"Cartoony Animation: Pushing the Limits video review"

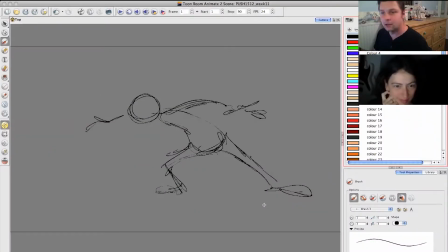So this is like how rough my drawings actually tend to be in my blocking pass. Um, and the reason you can, and so what I'm doing in this is I just look in the, when I start posing in the CG, I just look for ways to get these lines going through.
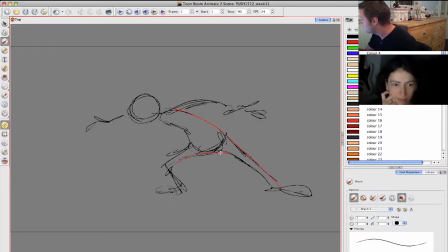See, like, and Yeah. try and get these nice smooth lines to get that flow going through the drawing. Otherwise, in CG, chances are it would have ended up looking more like this,
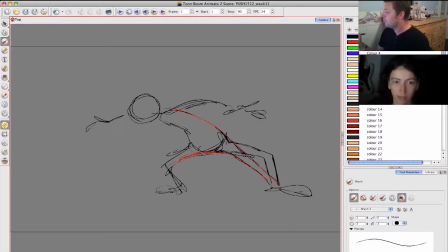you know? Yeah. And so you find ways, and even if it's for a few frames, you can like shrink the limbs, like, you know, if you can get you can shrink the legs, because just say he gets in this pose,
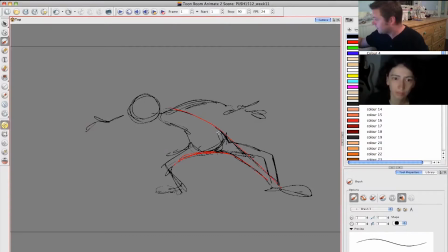because it's IK, his leg would bend like that. But Mhm. sometimes just to get that pose, you might shrink the leg a little bit just to get that tension in there. Um, and same with this, like I wouldn't necessarily think to get this line going all the way through, you know, the drawing here.
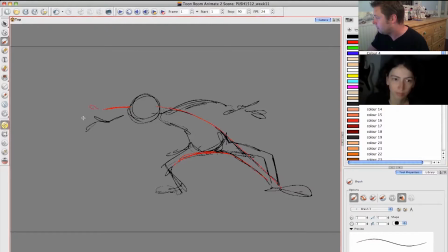And even now when I'm looking at it, I'd probably push it up more like this to get that line going all the way through the spine. But literally that's how I keep my drawings, so that I can, like, how fast I can animate.
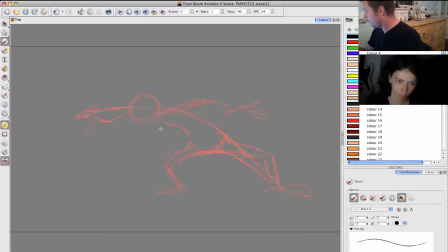Then I just go to the next frame and the anticipation is down here, but you can see it's not on model. It's not, the scale isn't right. Like, but you can just through that you can see the flow,
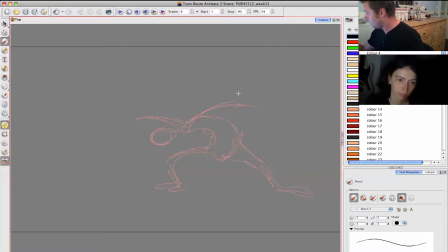and then you go to the next drawing and it's like up here. It's because I'm just worrying about line. Like, that's the thing, is if I was cleaning up, I couldn't clean up like that. But because I'm keeping it rough, it's more just where the lines would go.
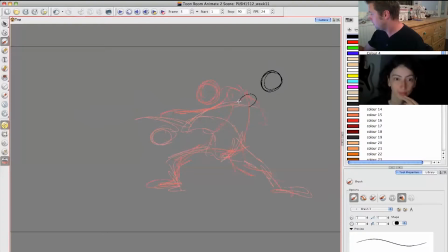And, you know, then you go into this like big anticipation, you know. And so you can see even here the way I'm drawing these lines, like, you would never pose it this smooth, but now that I'm drawing these lines, now when I pose it in CG,
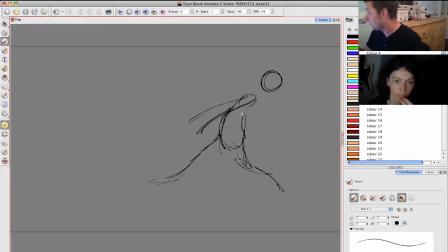you know, again, like I said, the CG would probably end up being more like this and this, but now I'd really, really try and push that top line of the arm, you know, to get that curve there.
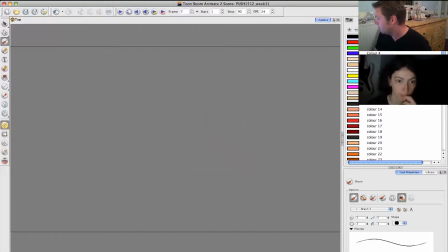You know what I mean? And just then you get this nice flow going through it, and you can see the movement in there now. But like, you can see how fast that was. I didn't have to pose anything. Yes.
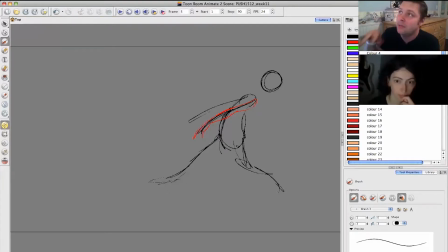So, and that's just working on getting. Because the thing is, like I said at the beginning of Zootopia, because it was the first time I was really doing this, my drawings were very stiff because I was trying to keep the drawing on model and make it look like the character and all that kind of stuff.
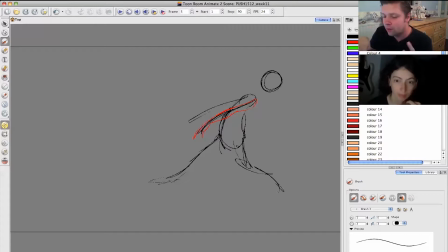So it didn't flow. And then finally I stopped worrying about it and just getting the lines in there, just getting the flow. And then I went back and cleaned up the drawing, if I want, just to show the director so he had a clearer idea of what I was showing.
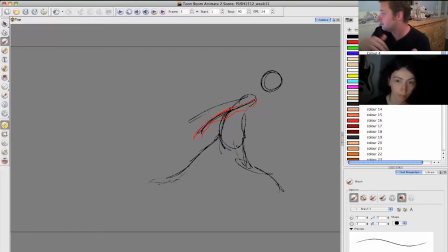Mhm. But to get that movement, literally you can do like stick figures like this, just like that flow. And you can animate something pretty fast doing that, and then you try and match that in your CG. And it really, really does help.
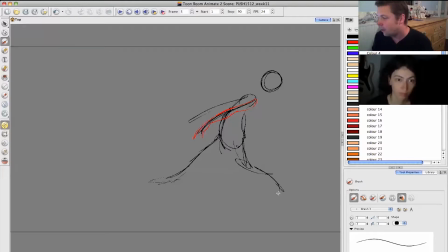So if you can get used to that, just even if you have an hour or whatever, just start doing really loose drawings. Like, even, you know, don't even try and copy reference necessarily.
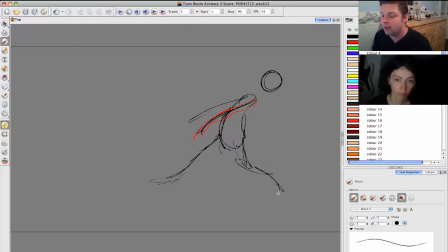Just try and get a sketchbook or a piece of paper and just start drawing loose characters. And this is honestly how I draw most of my characters, is this bean shaped body, a head, and like arms and legs like this. Like, it's so loose.
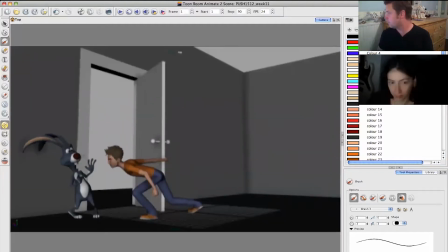Yeah, so let's just quickly go over this.
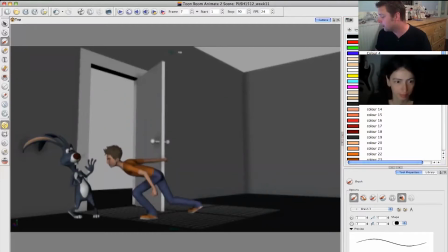So yeah, mainly my main note, and again, my main note is, this is, see how just everything moves at the exact same time.
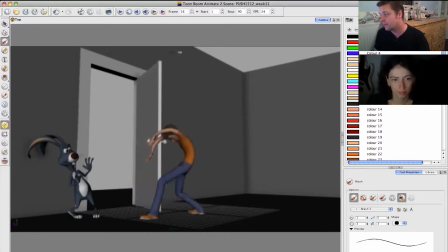Mhm. It feels like, it definitely feels like it's going from key to key, and then you worked in the breakdowns and stuff, which all look great. But now I think as a polished stage, you want to go in and start offsetting things.
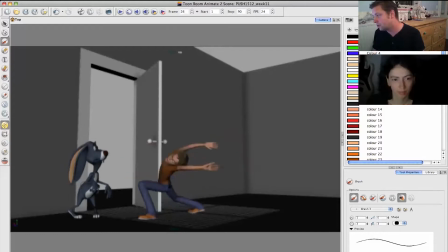So see how here his hands are, everything's just moving at the exact same speed and the exact same placement. Like, the hands are always the same distance apart. And so there's no texture and no interest in there.
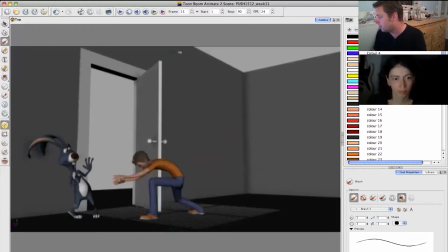So just as you go into that stuff, really, so you've got a bit of it here where it's overlapping, but you can really probably separate them a little bit more as he comes up. So maybe bring this this one down here.
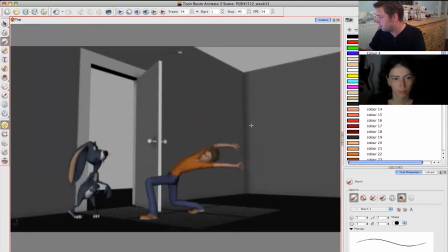And then you may want to overlap them here. So one arm starts coming down here, but the other arm is still back here, so it doesn't feel like it's all moving at the exact same time.
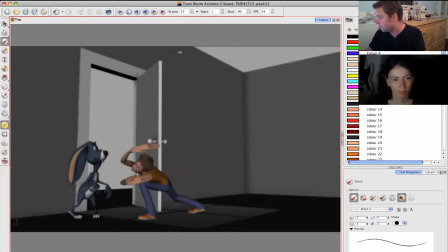Mm-hmm. Same thing here. So I like that you're smearing here. That looks awesome. But I think you can, again, get this maybe hand back there.
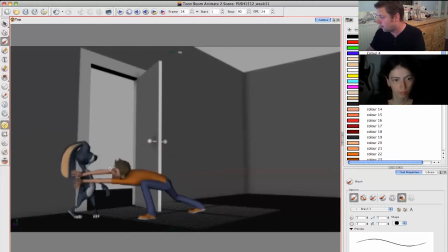And then that's fine that you can pop. I think you can still get this hand smearing there. And see, because then they won't land at the exact same time.
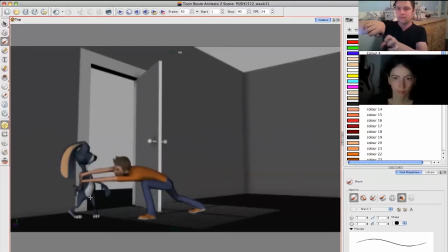It'll feel like he's like really grabbing them rather than like this is moving the same time. You want it to kind of feel like he's doing that. And then again, working on your just follow through and your arcs.
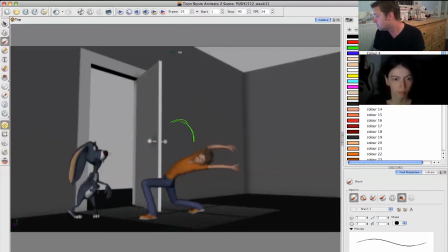So I think you can probably drag. I like how you're dragging his head here. That's great. But I think you can drag it for one more frame still. It really kind of just so it really feels like he's like, ugh. Mm-hmm.
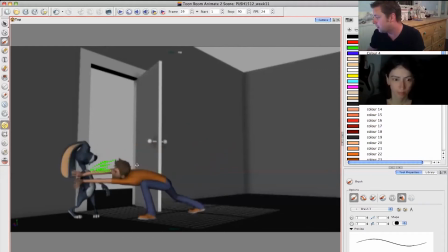And then we go to there. And then again, so his head and his body don't feel so stiff. See how his hips just freeze completely? You probably want some movement forward still, just a little cushion, so it feels like it's sort of
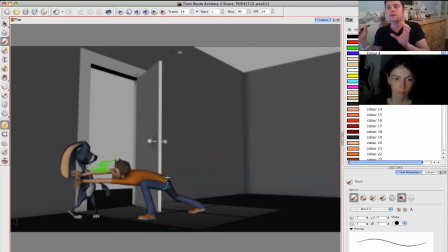moving a little bit, but not like right now he's sort of hitting there. You kind of want some cushion. And that'll just help that flow. Like it's almost like he's grabbing him and then pulling him rather than, okay.
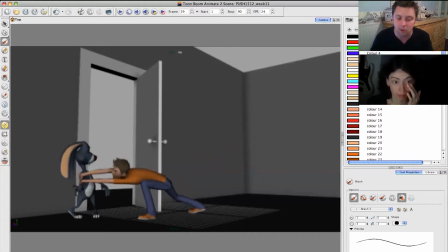And that's a kind of polished thing you kind of want to do with anything is this is a great piece of animation. Now you just want to go in and go into each individual thing and make sure it's doing what it needs to do.
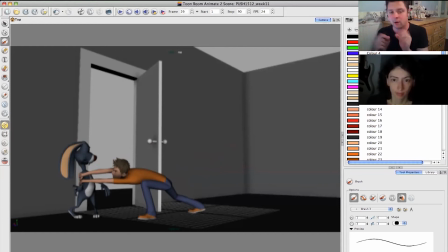Because this works now. This is a great spline pass. Now you want to go into the hips and make sure that arc is moving and the arcs are working. And then you want to go into the hands, make sure the arcs are working, go into each shoulder, go into the head, go into the chest, like each, not all at the same time.
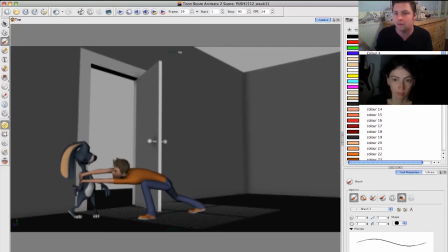Once you've got this version that you have, do a full pass of the hips and make sure they're working. Then do a full pass of the head and blah, blah, blah, blah. Okay? Yeah. So it'd be nice here to get to really feel this,
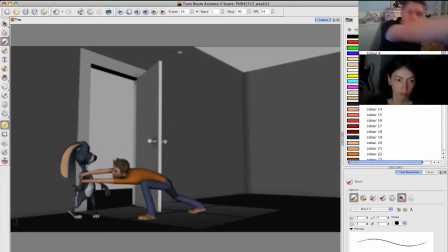the head when it grabs, like he really kind of gets his head down there. So follow through with the head a little bit. So the head to really show,